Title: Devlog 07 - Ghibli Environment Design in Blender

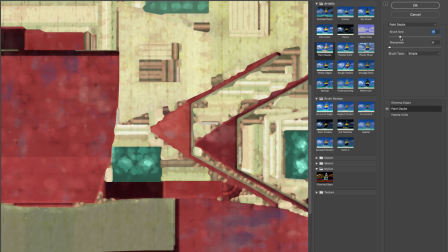You can play with the brush size to make it more or less accentuated depending on what you want. And on top of that, I use the palette knife.
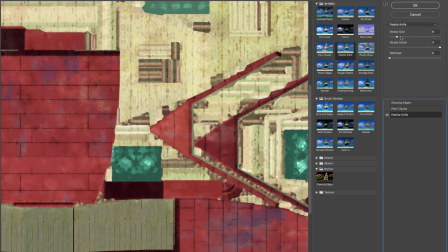So you can see all these like sharp edges, if you want to call it like this.
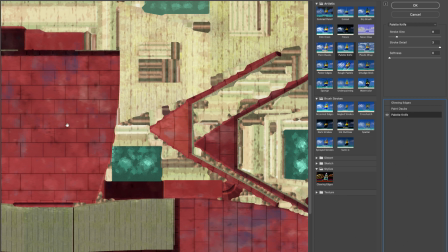All of these lines get much more like eroded, or you'll see when it finishes the render. See, it's a little bit more. Again, it helps to sell that idea that has been hand painted.
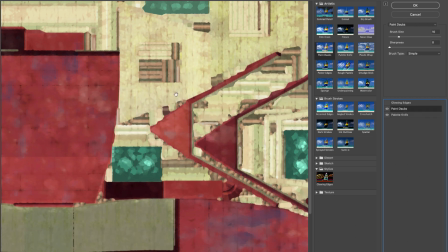So with both effects, I mean, you have to play with the settings, but you get the idea.
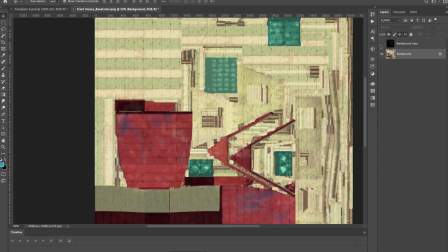So I apply, and then with
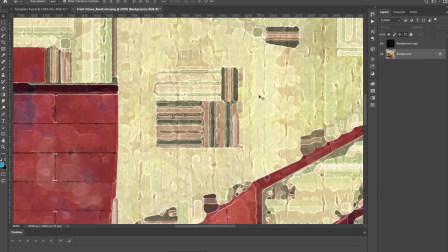the three filters, you get these more like kind of
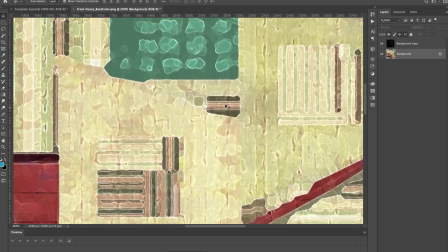watery paintbrush textures
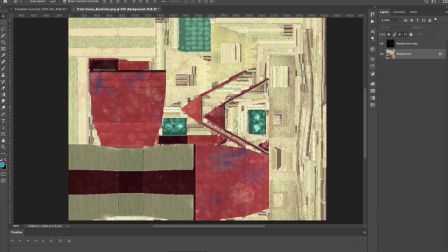that I think can really help to sell much better hand painted scene.
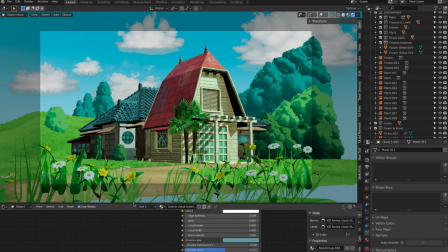The last step is to create the materials and the shader.
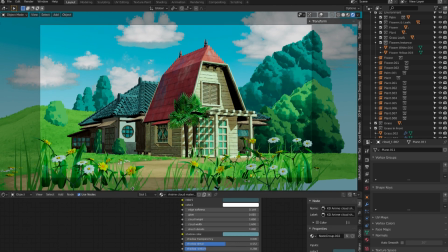Keep in mind, the other important part besides the texture is the lighting, the scene adjustments, and the post-processing effects.
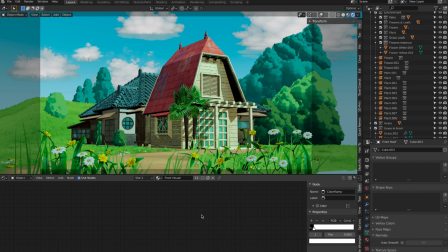In this part, I'm still quite new, as I usually do my renders in Marmoset and not in Blender. So I'm sure there are many settings that I don't know that can improve the aesthetics of the scene.
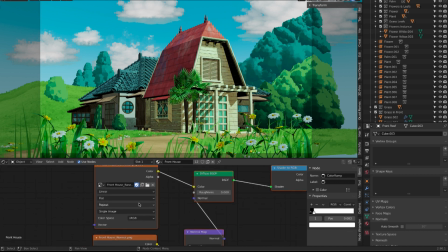As you can see, I only use the base color or the albedo and the normal map. The normal map helps to add more detail. So if I remove it,
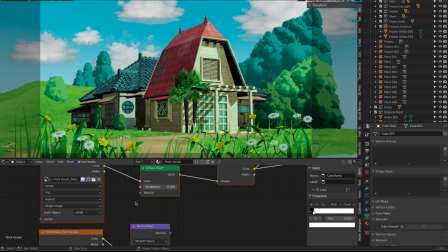if I remove the normal map, you can see it gets very flat. So the normal map really helps to accentuate and bring the details. You can see here how all of these like wood parts get more accentuated in the edges.
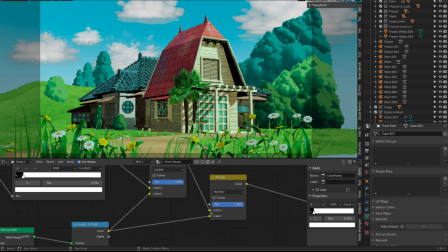So as you can see, the shader, it's very simple.
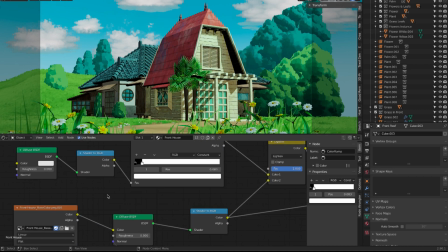We have those two textures, and I feel like
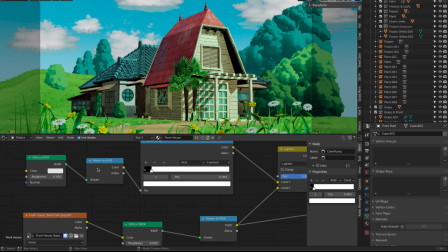what makes the whole difference is this node, the shader to RGB, which makes the whole scene to look more like a cartoon.
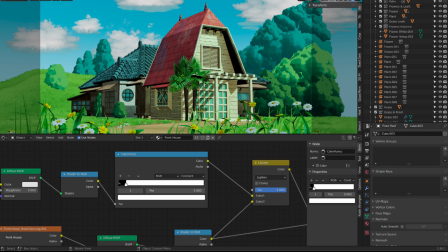And then I use the color ramp for how I affect the lights and the shadows in the scene. So you can see here, if I modify that, how the light gets, how it changes the light and the shadows.
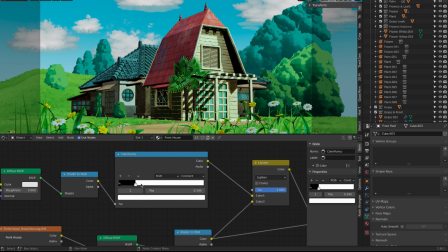And then you can play with these settings here. And another thing that I think is very interesting to play with, it's for example,
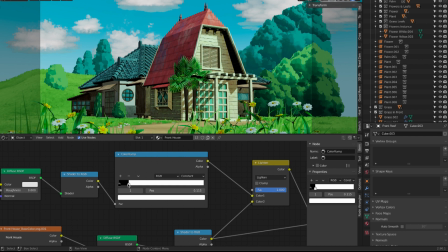here we have really hard shadows that they are very characteristic from the anime or the Ghibli style. But if you want something like it's more soft, instead of constant, here you can use linear or even ease.
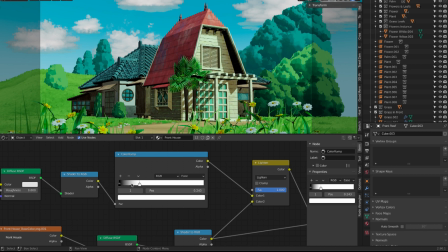So it creates, as you can see here, it's more like more a gradual. It's like a gradient. It's not so the constant. It's just from one color to another one. There is no transition. So I hope that helps.
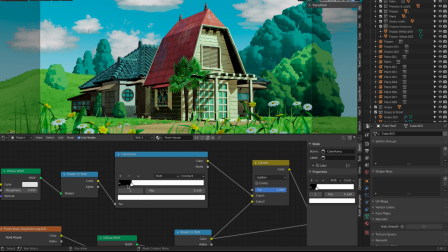I know it wasn't like a step-by-step tutorial. This is not a tutorial. This is a game devlog. But I want to show you a couple of tricks that I learned this week, and I think they are very useful.
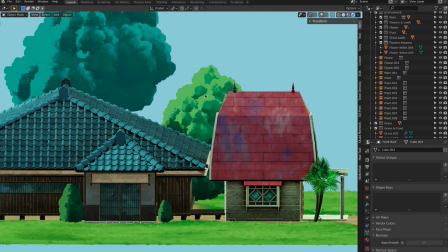Next week, I will continue working on the environment design, and I will start making a landscape at sunset or night.